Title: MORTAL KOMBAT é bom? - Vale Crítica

Hiroyuki Sanada tá completamente no piloto automático,
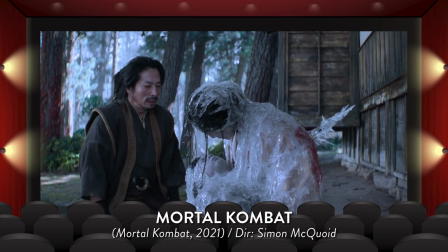tão aparentemente desinteressado no projeto que o grande momento de sofrimento do personagem é patético de tom artificial.
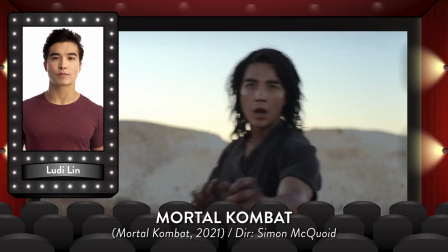E Lurilin tá perdidinho, coitado, precisando muito de uma direção de elenco atenta,
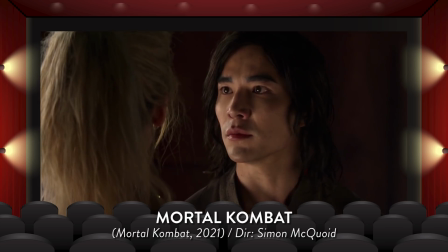porque ele leva o papel a sério demais e de um jeito que tá claramente falso.
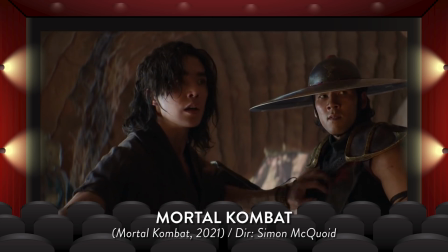Olha essa reação dele depois de quase ser congelado. Meu filho, o que você tentou passar aqui? O que significa isso?
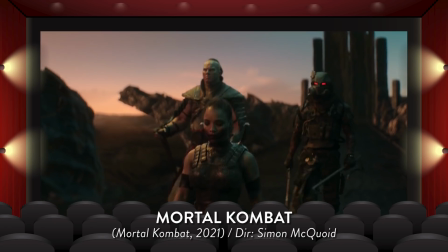E pra fechar, os vilões capangas são só isso mesmo, capangas. O que contribuem de interessante são as referências, seus visuais e as sequências de combate. Afinal de contas, tirando o Cole Young, que não existe nos jogos, como eu falei, todos os demais personagens são fanservices ambulantes.
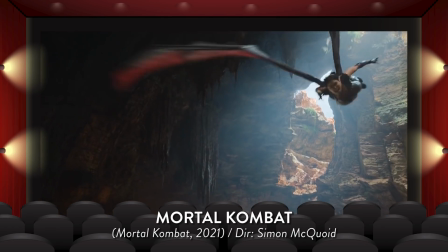Pois além de possuírem uma imagem inspirada e bem fiel aos conceitos vistos nos jogos, Com eles vêm automaticamente também os bordões,
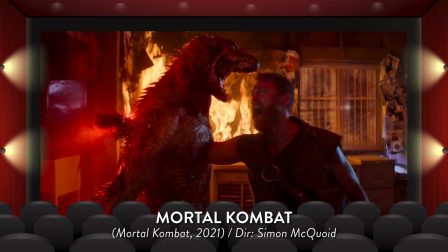golpes, superpoderes e finalizações emblemáticas dos jogos. Sobre os bordões, alguns entram organicamente, outros são enfiados na marra. Tudo pra não deixar nenhuma grande referência importante passar em branco. O que me leva a crer que o estreante em longas Simon McCoy está em perfeita comunhão com o roteiro, no que diz respeito a pouca atenção e no objetivo de guiar a trama de uma luta pra outra, aproveitando todas as oportunidades que puder pra inserir alguma referência. Felizmente, para compensar, sua direção ofereceu duas surpresas positivas em relação à versão de 95.
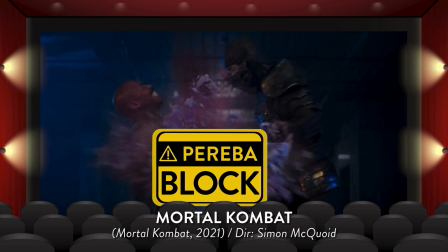A primeira é a violência gráfica condizente com a natureza dos jogos.
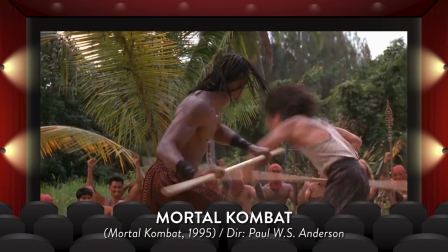Como o filme de 95 tinha classificação indicativa de 13 anos, não parecia mesmo que os personagens estavam num torneio de vida ou morte.
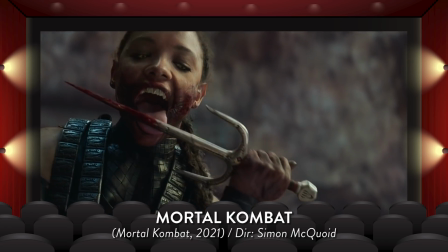Tudo era aliviado demais, limpinho demais. Mas aqui a grafia faz jus às finalizações sanguinolentas que se tornaram a marca dos jogos. A segunda surpresa é que essa nova versão de Mortal Kombat não se envergonhou de abraçar o viés fantasioso.
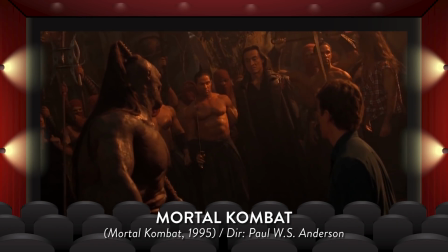A de 95 esbarrou em limitações orçamentárias, de efeitos visuais, criativas, tudo junto.
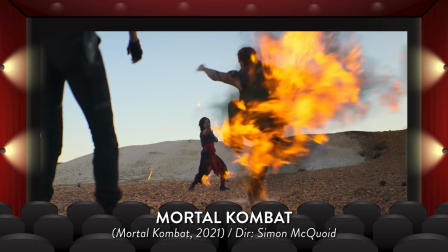Não sei, só sei que foi tímido e fez falta. Aqui o roteiro acerta ao introduzir o viés fantástico através do conceito de arcano.
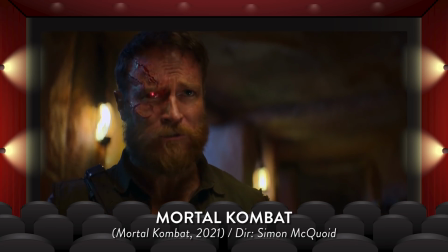O que também não é tão bem explorado pelo texto assim, surgindo de forma artificial aqui, previsível ali, conveniente e abreviada acolá. Pelo menos a fantasia vem a calhar e os efeitos não desapontam. Tem um ou outro efeito que talvez pareça meio fake,
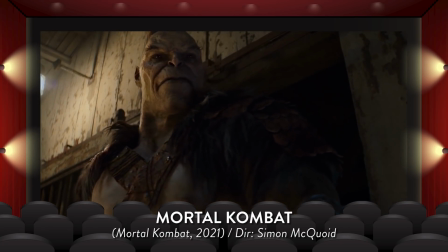como os sangues digitais ou as feições do goro meio plastificadas, mas creio que não atrapalhem e sejam raros os casos.
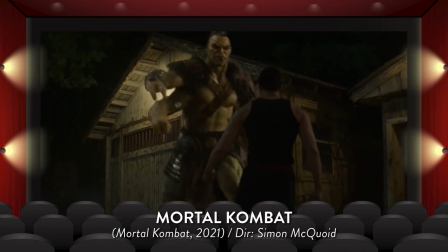Eu realmente gosto do que foi entregue aqui a nível de efeitos visuais. O próprio resto do goro mesmo, o corpo, os movimentos, são bem incríveis.
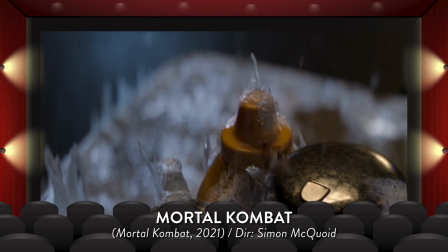Além de que outros resíduos, chamas, gelos, raios, características fantásticas dos personagens, como a Mulher Alada,
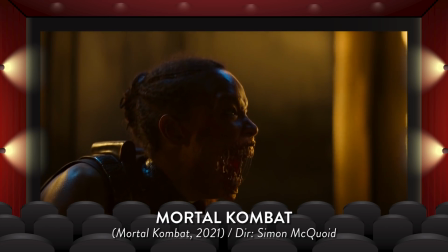os braços de aço do Jax, a boca gigante da Melina, são bem empregados e convencem. Mas, sobretudo, esse filme é um filme de ação. E nesse quesito eu preciso dizer que as sequências de ação não são incríveis, mas são boas.
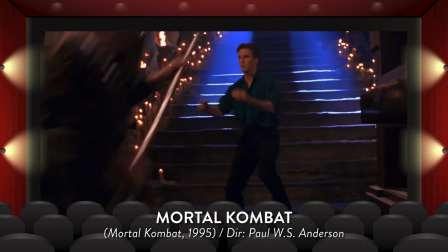A versão de 95 mesmo tinha muita pirueta e porrada fofa, ou seja, ensaiadinha e sem impacto.
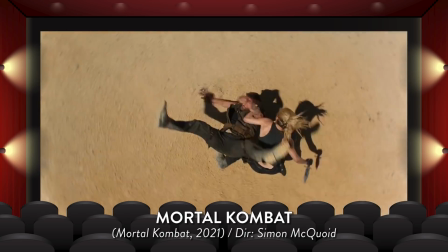Mas aqui não, os personagens realmente parecem querer se machucar. Tem alguns momentos que beiram o espetáculo,
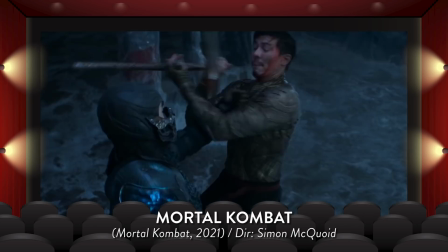mas em geral o quebra-pau é entusiasmante por conta da coreografia e dos esforços dos artistas marciais.
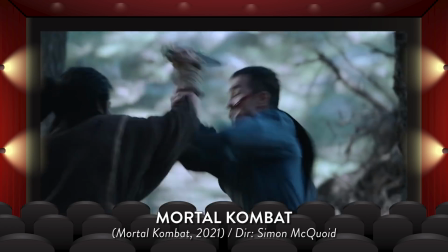Só perde um pouco porque algumas lutas são infelizmente abreviadas e sobretudo porque tem aquela edição tipicamente fragmentada. Pelo menos a montagem não dá origem a cenas destrambelhadas.
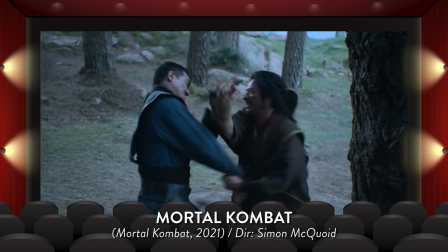Em palavras mais claras, dá pra entender o que cabal já está acontecendo porque a gente consegue identificar quem é quem e quem está batendo em quem. E a trilha sonora que acompanha esses momentos de ação, ou melhor, a trilha sonora como um todo, eu achei pouco condizente com o projeto. Passa do ponto tanto no tom, dando às cenas um caráter muito mais sério do que esse universo fantástico pede, quanto na presença, sendo invasiva demais e quase não dando repouso a gente. Somado a isso, me pareceu também que o compositor queria manter sua autoralidade, desprezando assim o tema de Mortal Kombat, que foi justamente uma das melhores coisas que o filme de 95 apresentou. o máximo que essa trilha aqui faz é inserir alguns acordes pra cumprir o fanservice, mas com um arranjo que também não desperta aquela empolgação.